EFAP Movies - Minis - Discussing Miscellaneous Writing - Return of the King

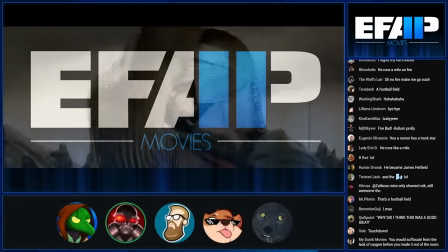[11:14]
Also, this might be one of the greatest blueprints ever for filmmakers to understand the highs and lows to create drama.
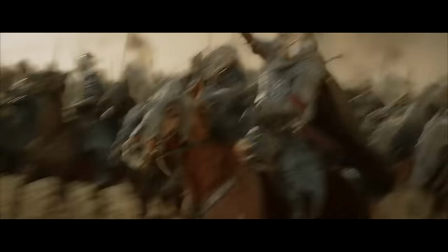[11:20]
We keep balancing from feeling like we're gonna lose to feeling like, oh, we were gonna win, and then we're back to feeling like, oh, fuck, maybe not.
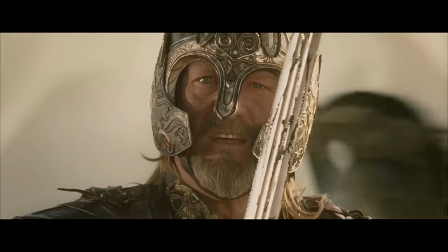[11:27]
The really important part being that there's justification for those peaks and dips. Dude, this shot lives in my head, Remfrey as well.
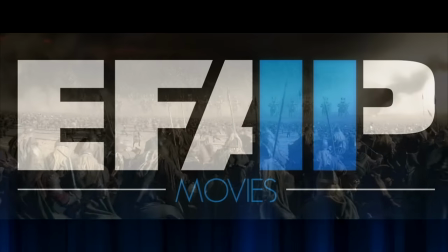[11:33]
Just getting all of the reactions and then, oh, there they are. And the orcs running to them like, save us.
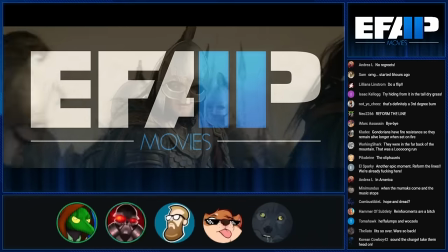[11:39]
And even then, And Thayden immediately is like, all right, reform the line. All right, all right, yep, yep, we can still win this, guys, come on.
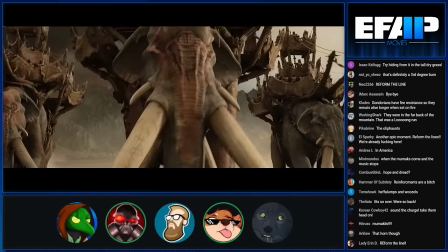[11:45]
Because you need... There is no other option. There is no, we give up. We keep fighting no matter what.
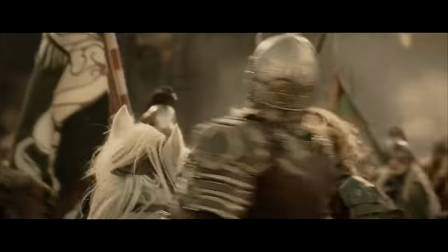[11:50]
You need to believe that they can win.
Reform the line! Reform the line!
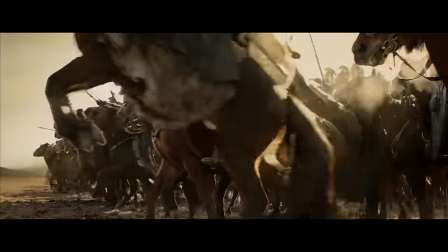[11:57]
One of the strongest examples of undercutting. Just, yeah, let's go. And the music ramping up again to go, yeah, look at him go.
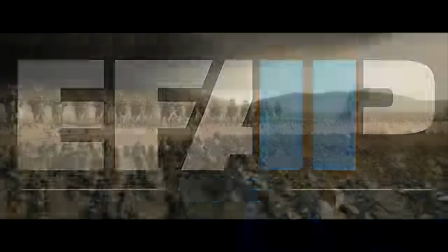[12:04]
They're going to charge and they're going to win. As soon as the music cuts.
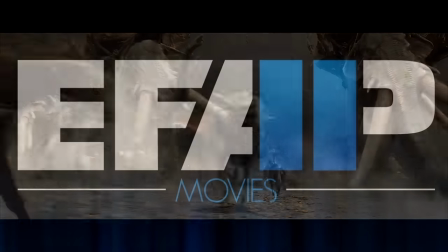[12:13]
yep just hard cut look at them they're getting absolutely annihilated i don't know what it is but it's just that sword playing through the air how many
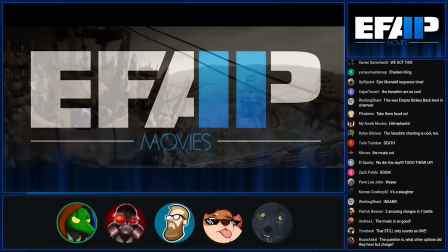[12:20]
times when you just hard cut to the diegetic sounds of the battle it also helps that we get so many shots from down on the ground
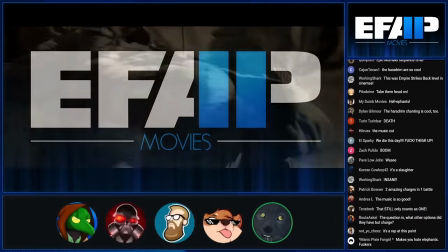[12:27]
with all the roherum so you get a sense of scale for just how fucking massive these things are we need to make sure that we have our perspective on the ground so that we understand just how chaotic and scary the situation is
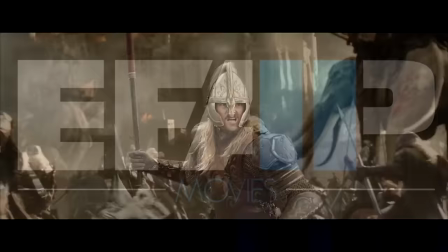[12:40]
yeah here we go do it yeah may try to be
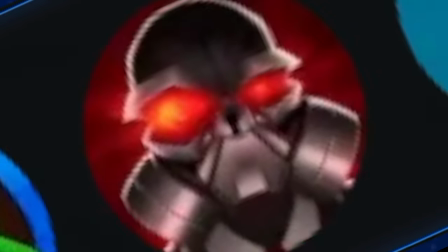[12:45]
legalized and succeeding
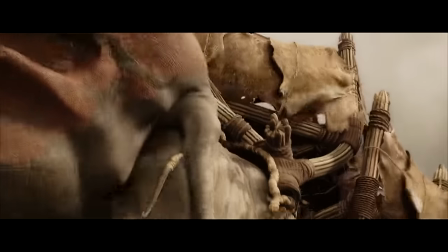[12:50]
standing up to a fucking elephant like that yeah that still only counts as one
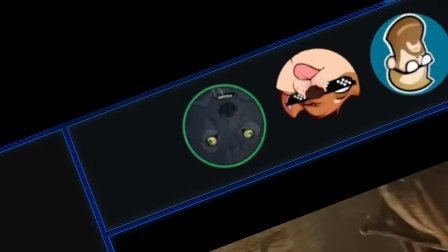[13:00]
Kilimanjaro Kilionaire Running right I'm friggin believable
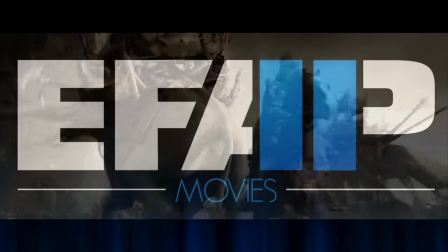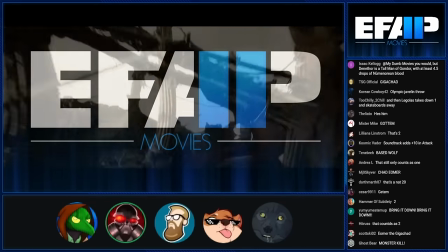[13:12]
It felt like it was almost hopeless But now we're seeing a lot of different methods To take down the Mumakia
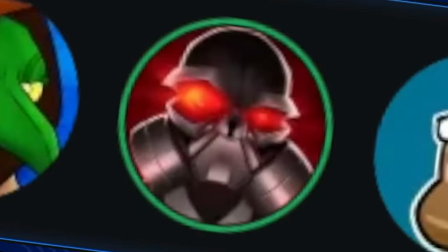[13:21]
I love how vicious that throw was It's just obvious the witch king is to take out this guy he's fucking too good spend
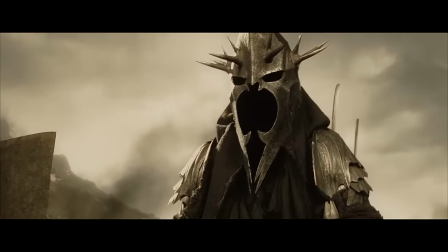[13:29]
as much
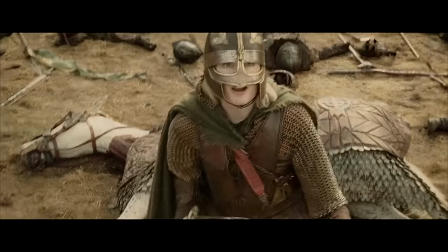[13:35]
of the film as they have to build up the witch king and then to have her be the one to fight him
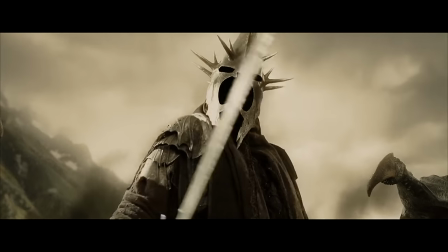[13:42]
oh the way he gets up and the wings still convulsing a bit release us you gave us your word Yeah,
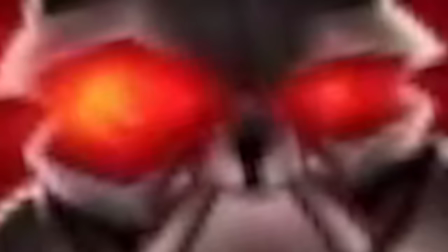[13:51]
and that feels like a slight acknowledgement of, like, send him to Mordor? And you're like, no, we can't do that. Also, they probably wouldn't do it.
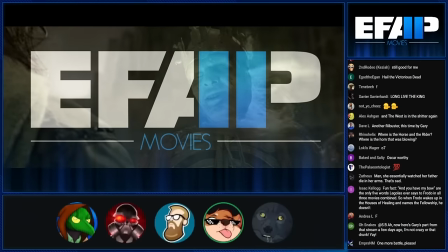[13:59]
They'd probably be like, you fucking lied to us.
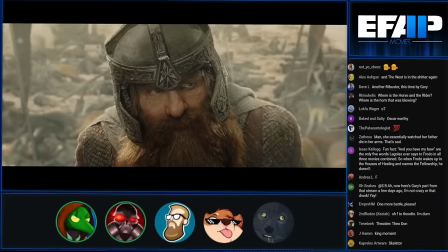[14:01]
Well, that's what I'm saying, is that that's why that's there mechanically, but, like, all Aragorn has to do is when he makes that oath, say,
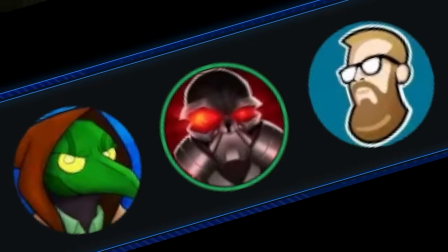[14:09]
win us the war against Mordor, and then I'll free you. And if they'd agreed, you know...
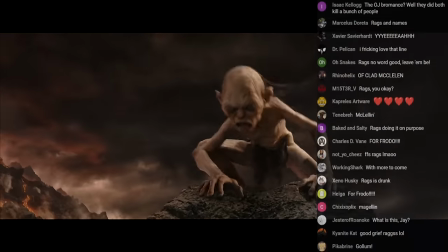[14:14] Clever, for this, to climb so high!
Oh, this is such a, like, are you fucking kidding me?
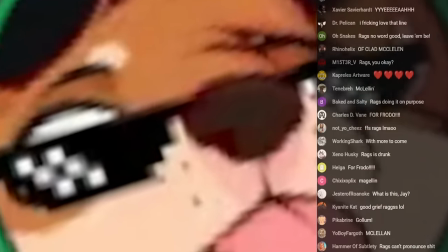[14:22]
This little gremlin is back.
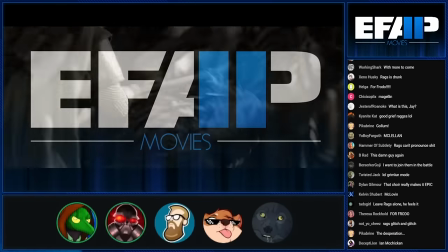[14:28]
I mean, the palpable sense of desperation in this moment. Yeah, you know, you're making progress in a sense, but...
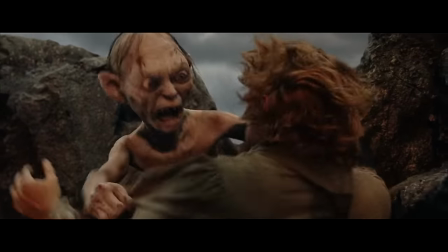[14:35]
Oh no, these bastards again. Does that mean he's gonna turn into a golem?
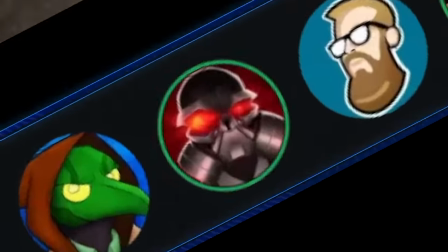[14:40]
I don't think it can be spread by bite. Those are the golem rules, right? You don't think, but you don't know.
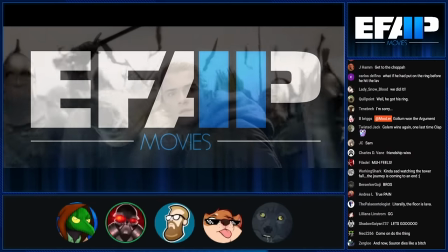[14:50]
The amount they had going on Faith, too, right? They had nothing really concrete to know what was happening.
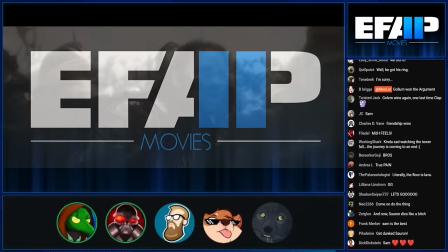[14:56]
Nothing but Faith.
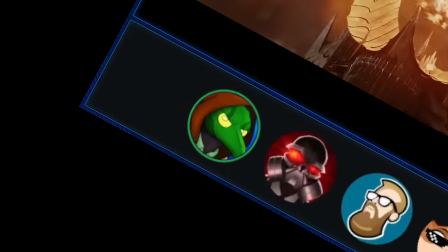[14:59]
Fuck you, fire demon. That's right. Blow up. Go on, do it. Do it.
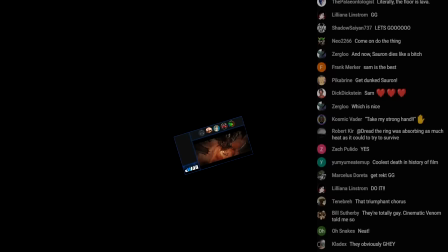[15:04]
Do the shockwave. Do it. Looks so cool. Yeah.
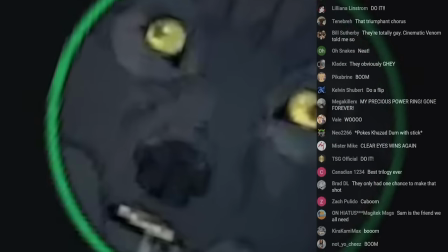[15:10]
Oh. Oh, love it. This might be the most satisfying villain death in history. Well, it's very much tied to the whole movie that came before it, and I mean all of them, really.
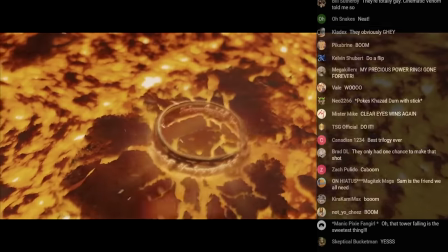[15:18]
Yeah. That's quite the bad guy to beat.